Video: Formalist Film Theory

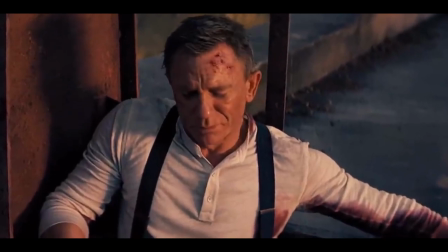Just before this sequence, James Bond climbs out of the darkness into the high-key lighting,
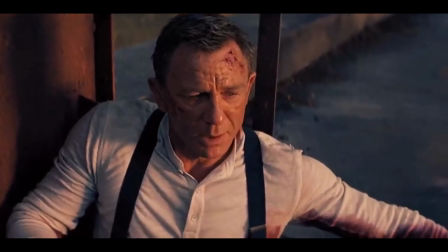revealing a transition of a sort of purity and inner understanding, and the sunset marking the end of a chapter.
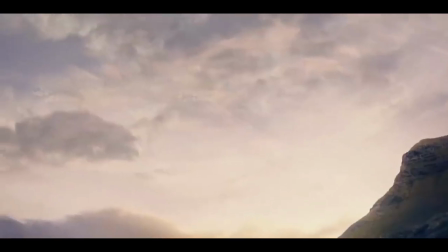The filmmakers build suspense by cutting to their characters taking care of his loved ones, and reacting to the audible sound of his impending demise.
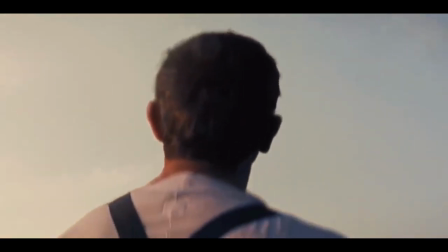The music and POV shot framing put the viewer into James Bond's position, creating emotion,
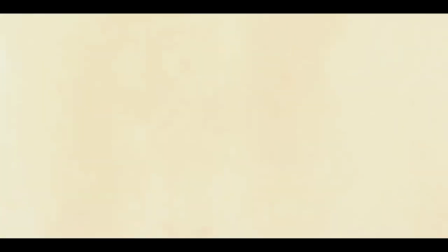a feeling of loss, and a connection as the missiles strike the very beautiful scenery corrupted by man.
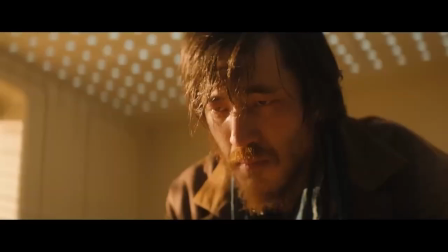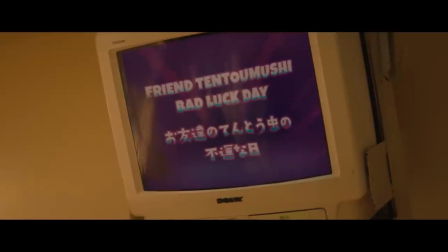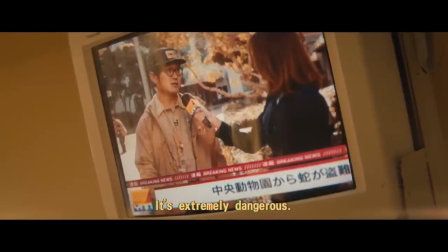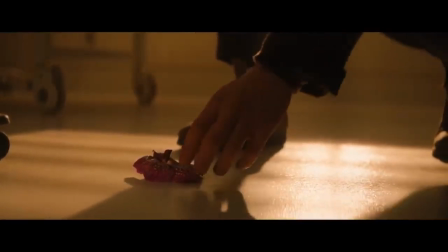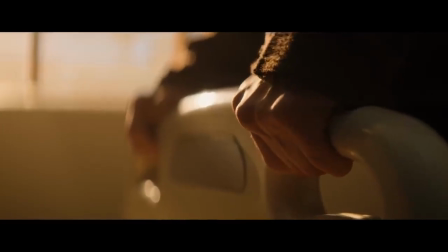The high key lighting emphasizes the fatherly love, as a quiet beep of his son's heart rate creates a sense of sorrow.
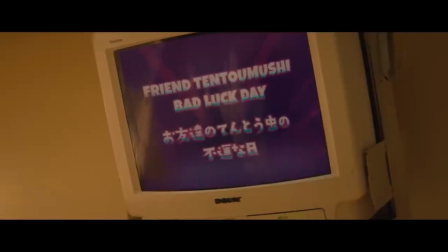Ironically, the television in the room turns on with cheerful music, and foreshadows other moments in the film,
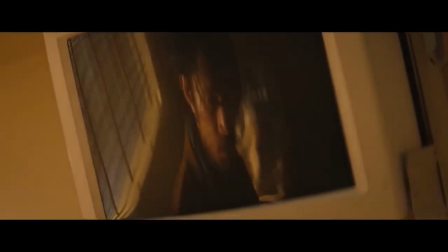before cutting off and returning the focus on him and the reflection, as the silence of the clock ticking creates a feeling of suspense,
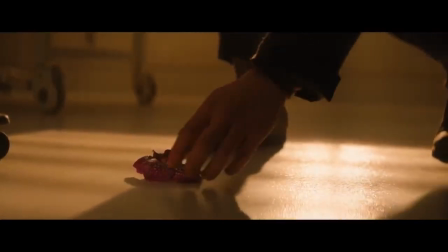as a viewer debates what his next move is going to be.
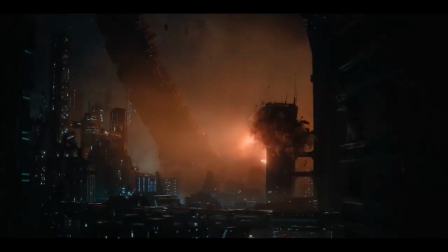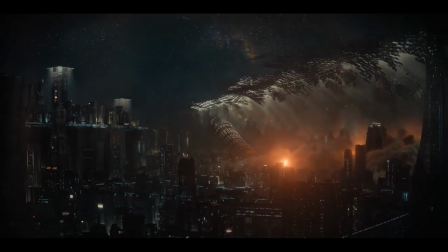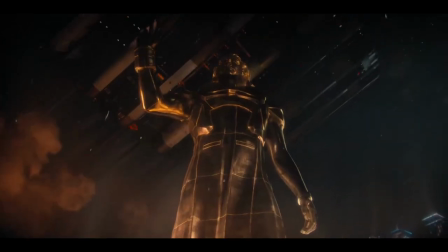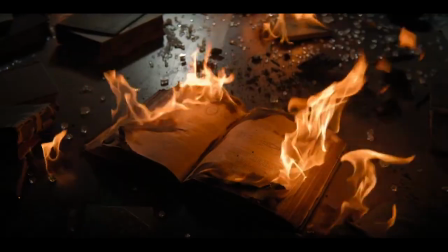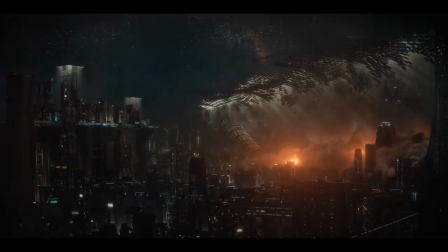The dramatic wide handheld shots create a massive sense of scale, as the dark low-key lighted city is destroyed.
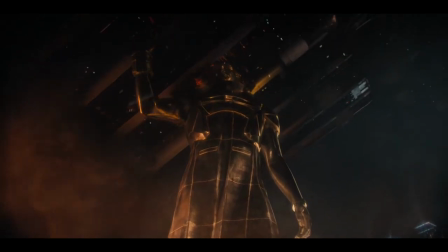The high-angle shot of the Emperor's statue being decimated marks a fall of power,
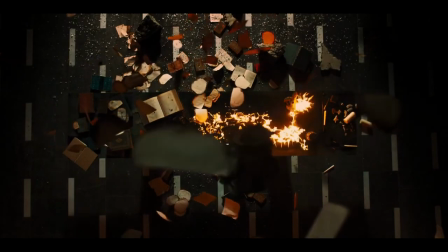cutting to a symbol of the death of an era and a knowledge as people take drastic measures to forget the past.